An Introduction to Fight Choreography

We'll do the same thrust move that she and I were
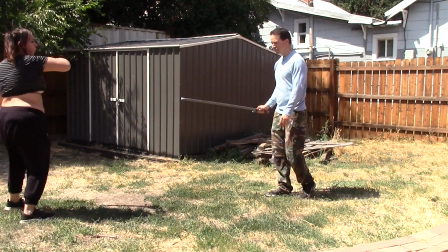[16:45]
just doing. So this is what it looks like 2D. So you can see that we are out of range of each other.
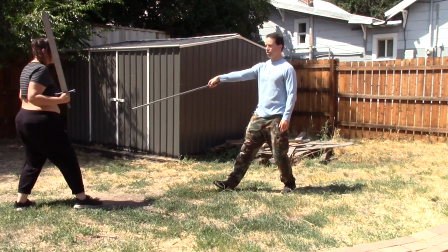[16:53]
Okay, so here comes the thrust. Sweep it up, around.
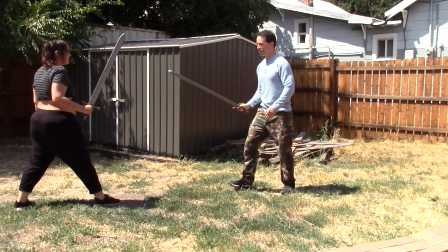[17:00]
And again, we're out of range, so we don't need to worry about it. Sweep up, strike.
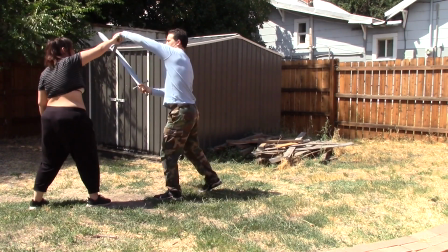[17:06]
Okay. You want to come this way with it, and then sweep down this way. Okay.
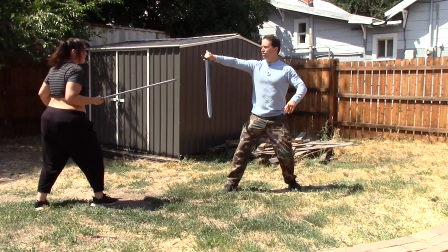[17:13]
Up, there, there, and then you follow with that, and then we retreat.
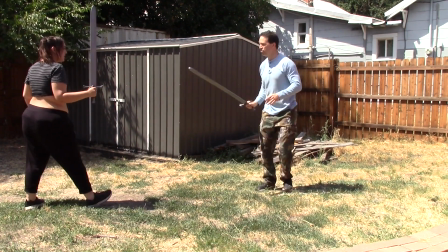[17:22]
Here I come. Nice.
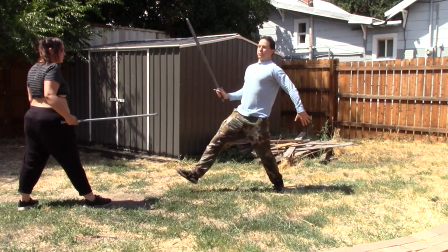[17:24]
Now when I do this thrust, I am stepping very dramatically with my foot so that it looks good on camera.
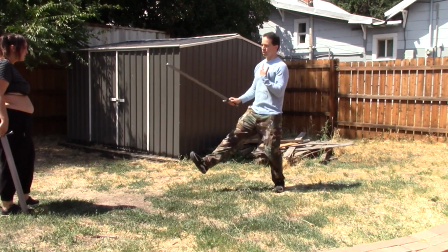[17:34]
I want to lunge at her, even though she's out of my range.
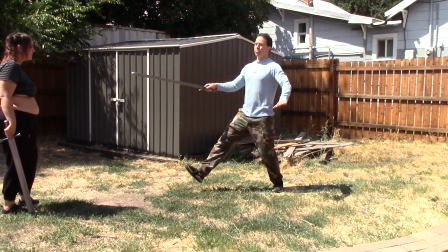[17:37]
I want to lunge at her in a very dramatic motion, because that's what looks good on camera.
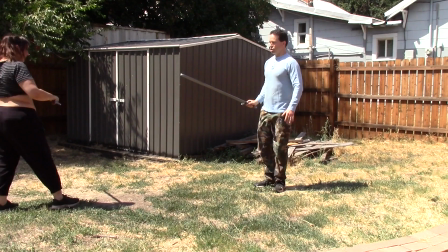[17:45]
And then she will counter.
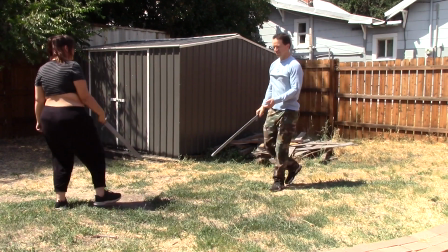[17:52]
And that's it. Again.
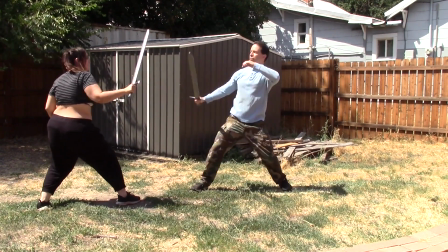And actually 2D, that actually probably looked pretty good right there. But when we change it to 3/4, here I come.
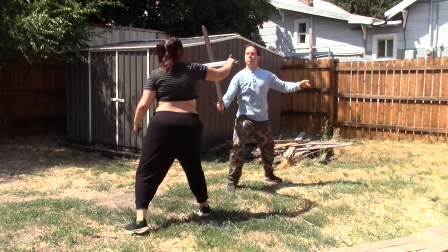That's going to look even better, because now the camera can't tell that we're actually out of range of each other. Safety and camera angles. And then we change that angle, and we can actually film this twice in a row. One to showcase me, one to showcase Stephanie. And we can actually film the exact same moves and then blend them together to make it look like a full fight. I've actually got a video of that on my YouTube channel already. Where these guys, this is on the Highlander trick, 2 guys did the same, they had like 8 moves. And they did the 8 moves over and over and over again. And I filmed them from different directions. And then I blended the whole thing together to turn it into like a 40-second fight. And it looked really cool. I thought it did anyway. So from this angle, this is another 3/4 shot.
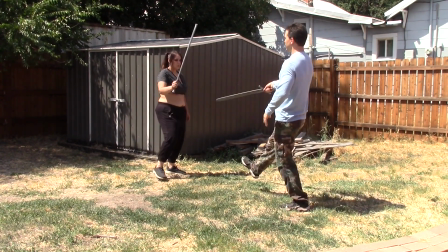[19:09]
We're going to showcase Stephanie with the exact same move. Oh, sorry.
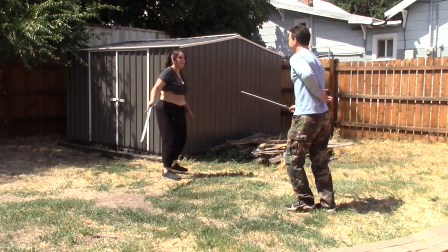[19:13]
Sorry about that. And I'm assuming that that's going to look really good. I know, because I've filmed quite a few of these movies already. So that is basically all you need to know for the sword fighting section. And then of course there's going to be all sorts of different moves.
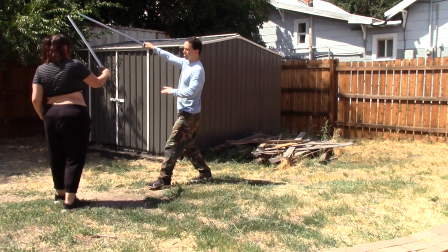[19:34]
You know, I could, you know, come this way, and you could block it like this,
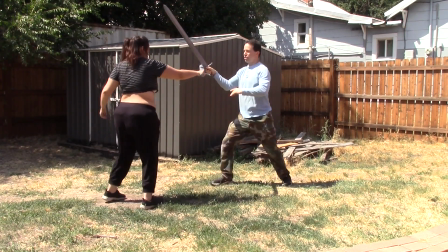[19:41]
and then try and gain mechanical advantage on me, and I'll come up here and be like, ah, and then you'll raise it up there,
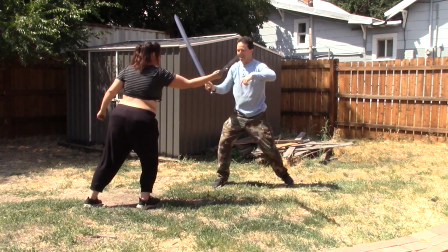[19:49]
and then sweep it down here, and I'll be like, ugh.
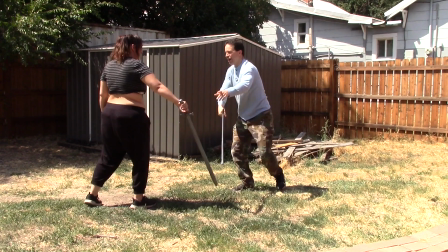[19:52]
And then here comes the thrust, and then you'll guard this way, and I mean, we make it up as we go along. And that's what we're going to do for the entirety of this production, because I don't have time to have a workshop and then a shooting session, and then a workshop and then a shooting session. So every time we have a battle in this movie, that's just basically going to be one day of production. We're going to go out there, we're going to come up with something on the fly, we're going to film it, and then that will be it. And then we'll just move on to the next part of the film. That's the quickest and easiest way to make this movie, just based on experience. But that's why we need people out here that are, you know, we need people comfortable with the weapon so that when we do stuff, you already know where the sword needs to move naturally for the next